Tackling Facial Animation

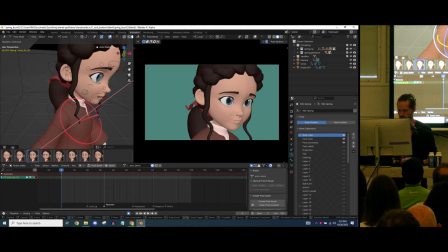(24:42)
Maybe do a bit of chest as well. This, all right, something like that. I'll just key all my bones. I'm a messy keyer.
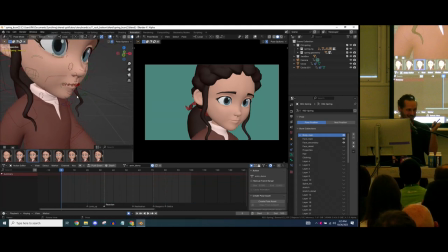(24:56)
I don't organize my keys. I like Monica's. When I opened up your shot on Sprite Fright, it was colored and everything. Or I was like, oh my gosh. Okay, so
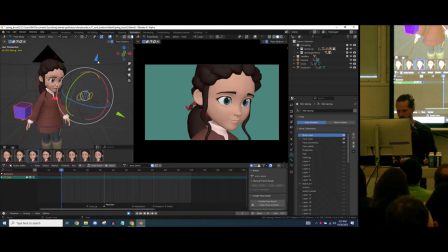(25:12)
moving these eyes down like that, and maybe because it's something closer, I tend to just get a bit of cross eye in there. So it's, yeah, the closer you look.
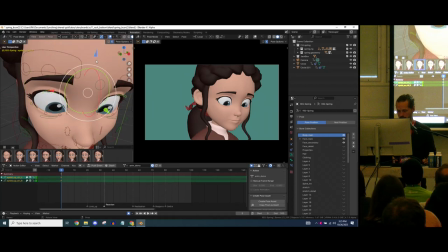(25:28)
And then adjusting the eyelids to it, so we get a bit more of a relaxed look to it.
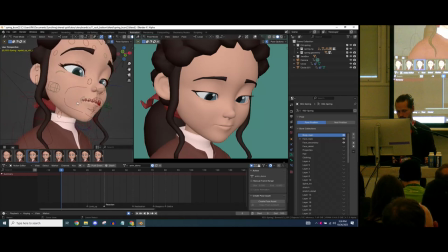(25:38)
Okay. And she's looking at Instagram and she's smiling a little bit there.
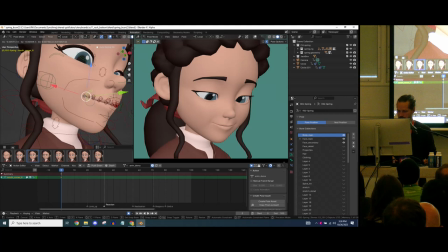(25:45)
Now with the smile, whenever you move your corners, your lips are actually translating over your over your teeth. It's never like that's a thing. You need to connect the whole mouth to a smile.
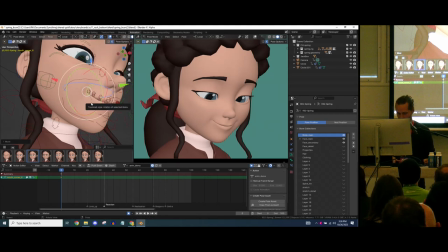(26:00)
So whenever I do this, this is always looking a bit strange. So whenever I post it and I
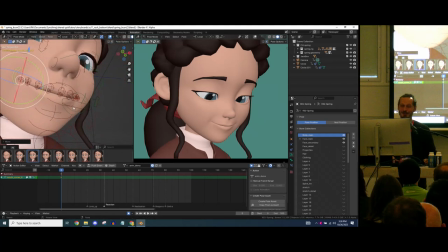(26:08)
like this, sorry, I can only do one thing at a time. All right, only animating. So pushing it slightly up, but also. A bit more straightened out, get the lips a bit.
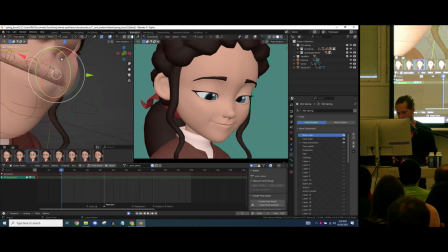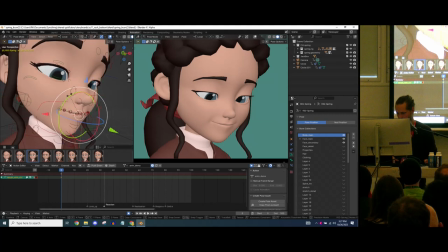(26:32)
And then, for the sake of asymmetry, moving this.
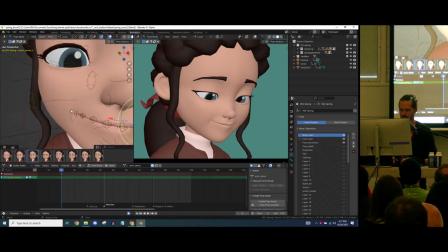(26:37)
Now, also, these are free-floating bones.
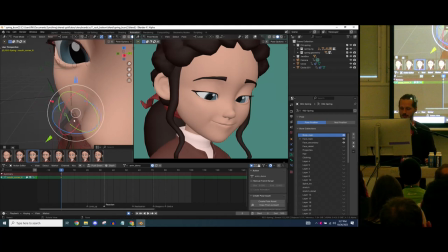(26:43)
And as an animator, that's something, one of the few things we want to lock. But only if the bone does, well, I don't want to go too technical, but if it's connected to actual blend shapes, it will maintain
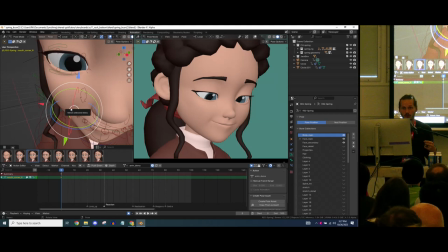(27:02)
along the mesh, which actually the more modern rigs at Blender have. But in order to create a little bit of a, how do you call it?
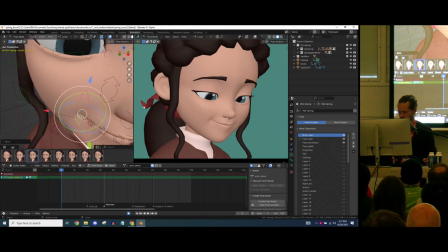(27:15)
A little bit of a gap to get a bit of shadow
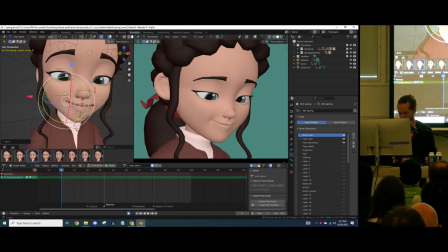(27:22)
on the corner there, just pushing it in a little bit. Okay. Key.
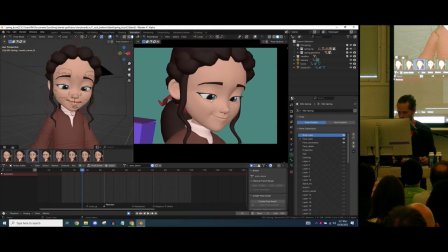(27:32)
Zoom out a little bit.
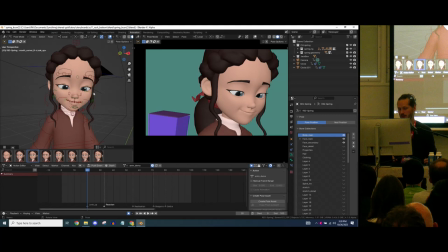(27:36)
Thing comes up, and I'll just put it with one pose, and we'll in between and cushion it later. I just work with the key poses right now. But I do take in account any overlap. So when I rotate the head, I don't do it on one axis.
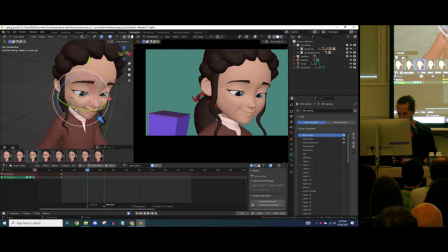(27:55)
It's always a bit weird. We try to rotate, but also open it up a little bit.
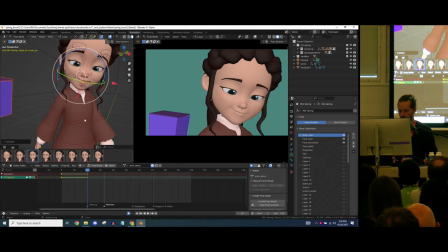(28:06)
Oh, that look. With that, also, I try to incorporate some of the body in there. So when that's too much. Let's scale that back. Shift E, Blender Neighbor, just tweaking that a little bit.
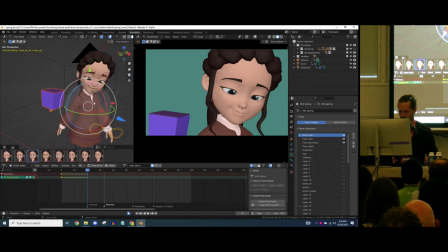(28:25)
And then adjusting the eyes. Now here becomes the tricky part, because we need to give the illusion that she's looking at the thing that just popped up.
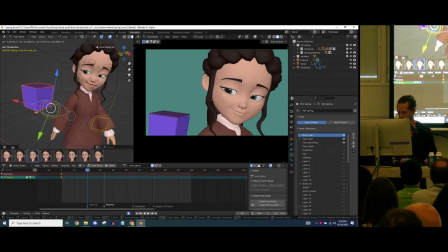(28:46)
I want to just push this one over, so there's a bit of that.